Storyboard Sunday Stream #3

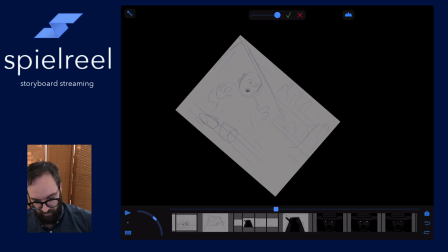83:23 Just give him a little, whoa. Don't want that. Definitely want to grab that and just wiggle it a little.
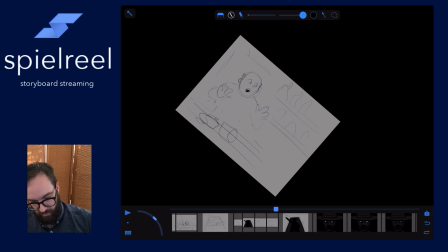83:40 Turn off the old onion. Maybe I'll get rid of those. Okay. So bam, open we go.
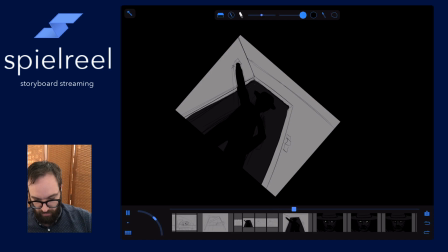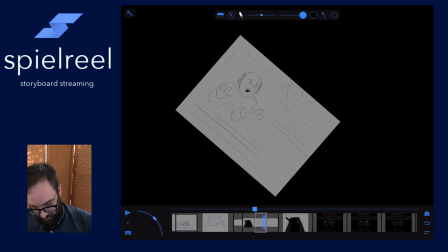84:00 I think that needs to be much shorter if that's going to be the case.
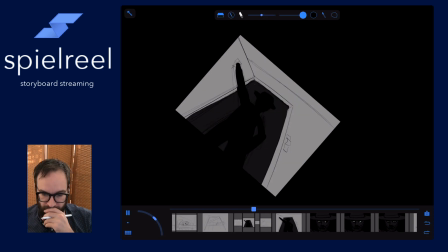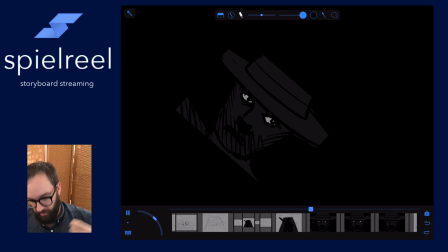84:10 Yeah, then we can go to a longer wide shot. So the motion goes up, we get a startled reaction from thing.
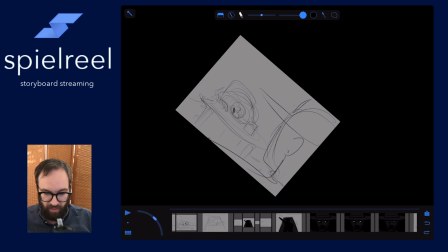84:20 Okay, now we're just being too slow again. Where are we?
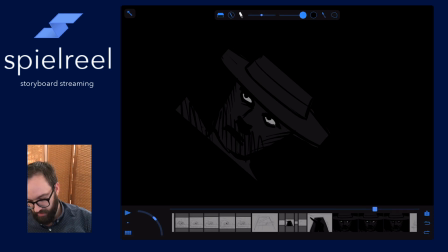84:34 So he's looking over there. We don't need him to look over there for long. We know if he's over here, he's looking at the barman.
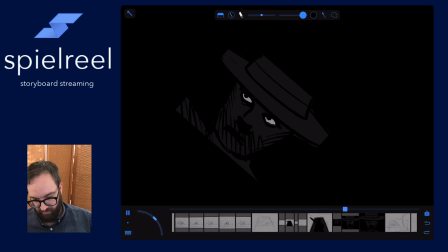84:49 So, cut to, looks over, looks back here.
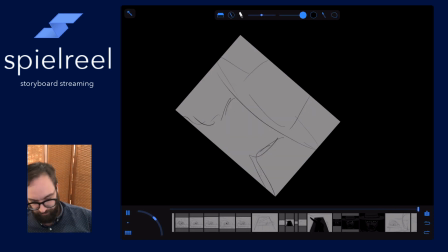84:55 We could have a look with the barman, but because we're about to, I don't think we need it. Let's
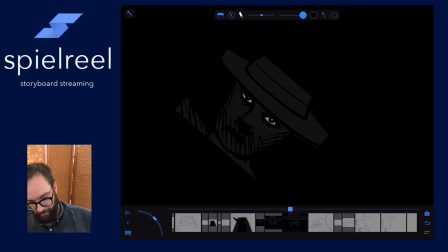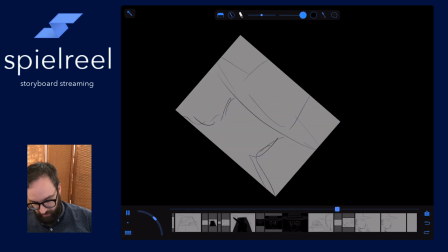85:15 okay, that's too long.
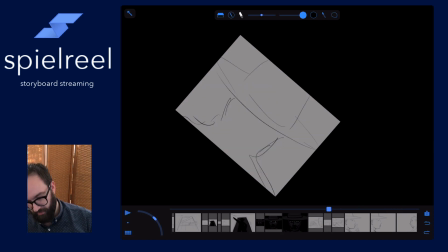85:33 So this is a slightly confusing one because we're going from there. So maybe if we add just a little
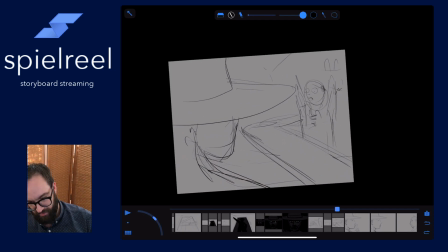85:49 hint of the ceiling, then we can actually move that. I don't know if that'll help sell the fact that this is meant to be all part of one camera pan round.
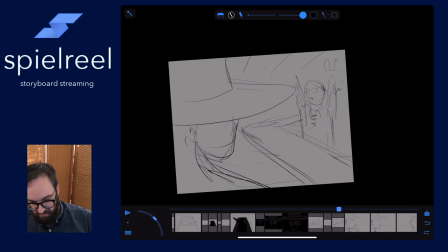86:09 Again, don't love it, but
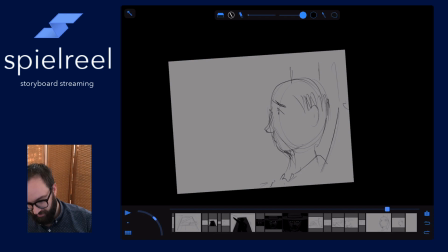86:26 yeah, what that actually needs is we need to finish the move. So we get over. So we want to dupe this and
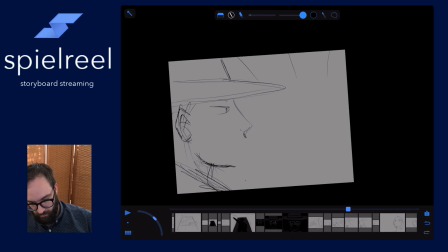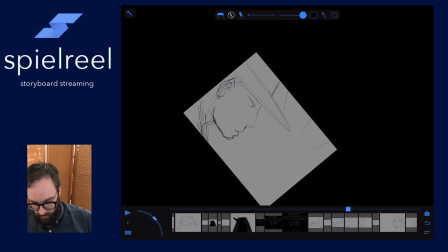yeah. Okay.
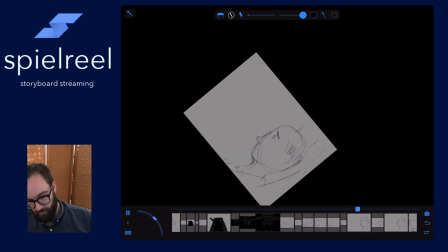Too long there. Barn's not a
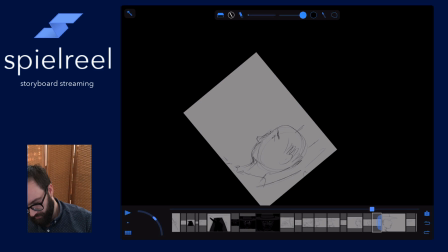quick nod. Whoa, I said a quick nod.